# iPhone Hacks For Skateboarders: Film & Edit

All right quick intermission how to throw a board how do you throw a board? How do you throw a board when you're doing back sit here over the top of the head back side air?
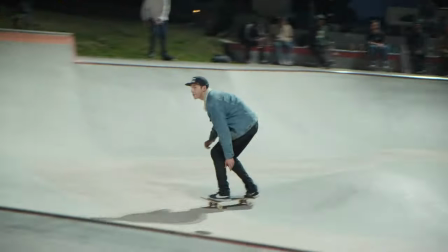You can edit your video completely free using iMovie But what you can't probably do is what this guy is about to do right here
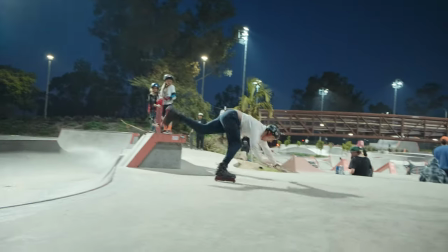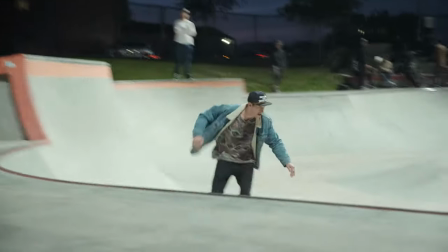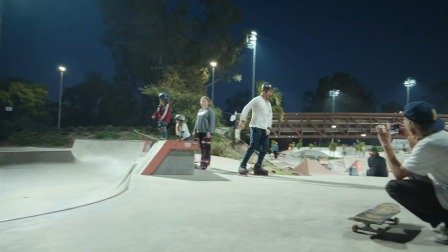I don't get every day to skate so when I can it's fucking go time before we get into any of the editing just want to say that was pretty sketchy that guy did not tuck himself when he was doing a flip he was like fully extended thought his head was going to get contaminated by the kobe for a second super sketchy what i do sometimes is use this app called chromatic and that's basically for color grading or adding any
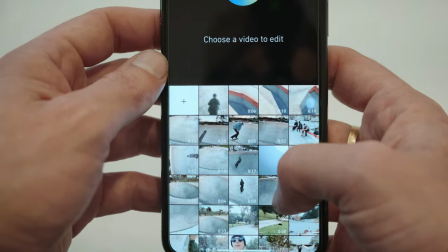vignetting or even like a dirt effect or any kind of effects you don't have to do this it's just something that i do sometimes especially if you're filming at night in low light or any different kind of weird situations sometimes you can use this app and use a filter and it can make it look really cool so let's jump
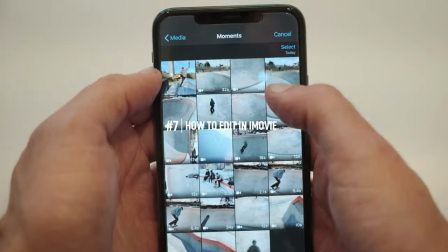into iMovie and basically start adding all your clips that you have you got airdropped got that nice little quality
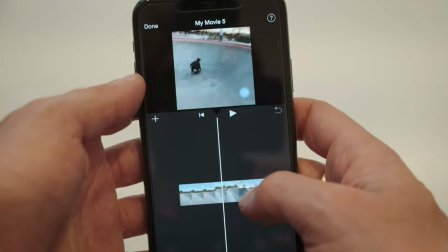just start dropping them in now what I like to do once I have all the clips in there is kind of just scan through and you see the
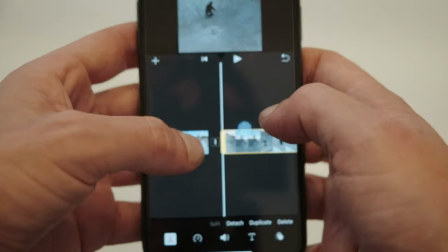makes that you like and since we're just making this for Instagram a lot of times I'll make the cuts fairly close you really don't need any fancy editing apps for editing Instagram videos at least I never use any fancy editing apps for your editing Instagram videos just use iMovie it's super simple has everything you need right here something else I like to do just to kind of enhance the story and make the edit fun and interesting for Instagram so people want to rewatch it you know for transitions you can zoom into clips using this little zoom pitch to zoom icon now if
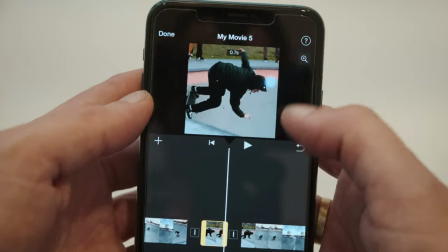you tap on this clip you'll see some options down here that's when you also see this little zoom feature up here so if you click on that You
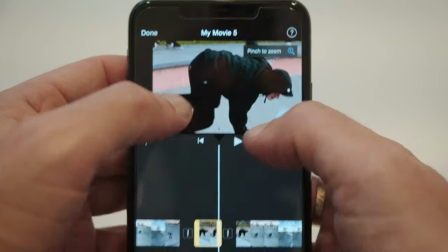can pinch to zoom and get them in frame that really helps to just enhance the story And like I said earlier, we're filming tons of different angles So that's a good way to just sort of create transitions in between other clips It's just zoom in or even zoom out now one thing that a lot of people have problems with is music rights on Instagram That's always the issue music rights or videos are always kind of tough But one thing that you could definitely do and not saying that this will get you around every song But it definitely helps you get around some songs and especially if it's live or there's other ambience noise going on, is you use the voiceover option in iMovie.
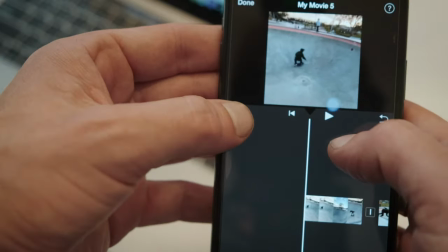And what you do is basically you go to the plus feature over here, which is adding all the options that you have to add.
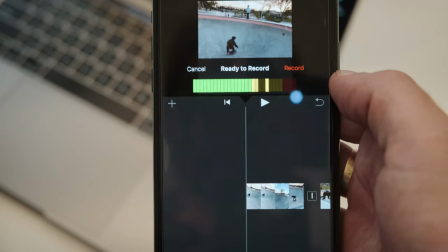And what you're going to do is go to voiceover. And once you plus record, it's going to start recording right where you are on the timeline.
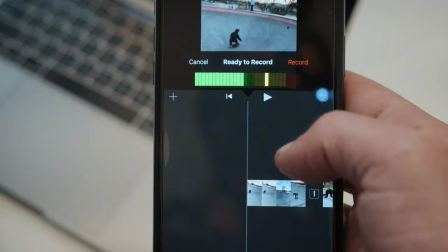Say you have somebody else's phone nearby or something like that, you can use that too.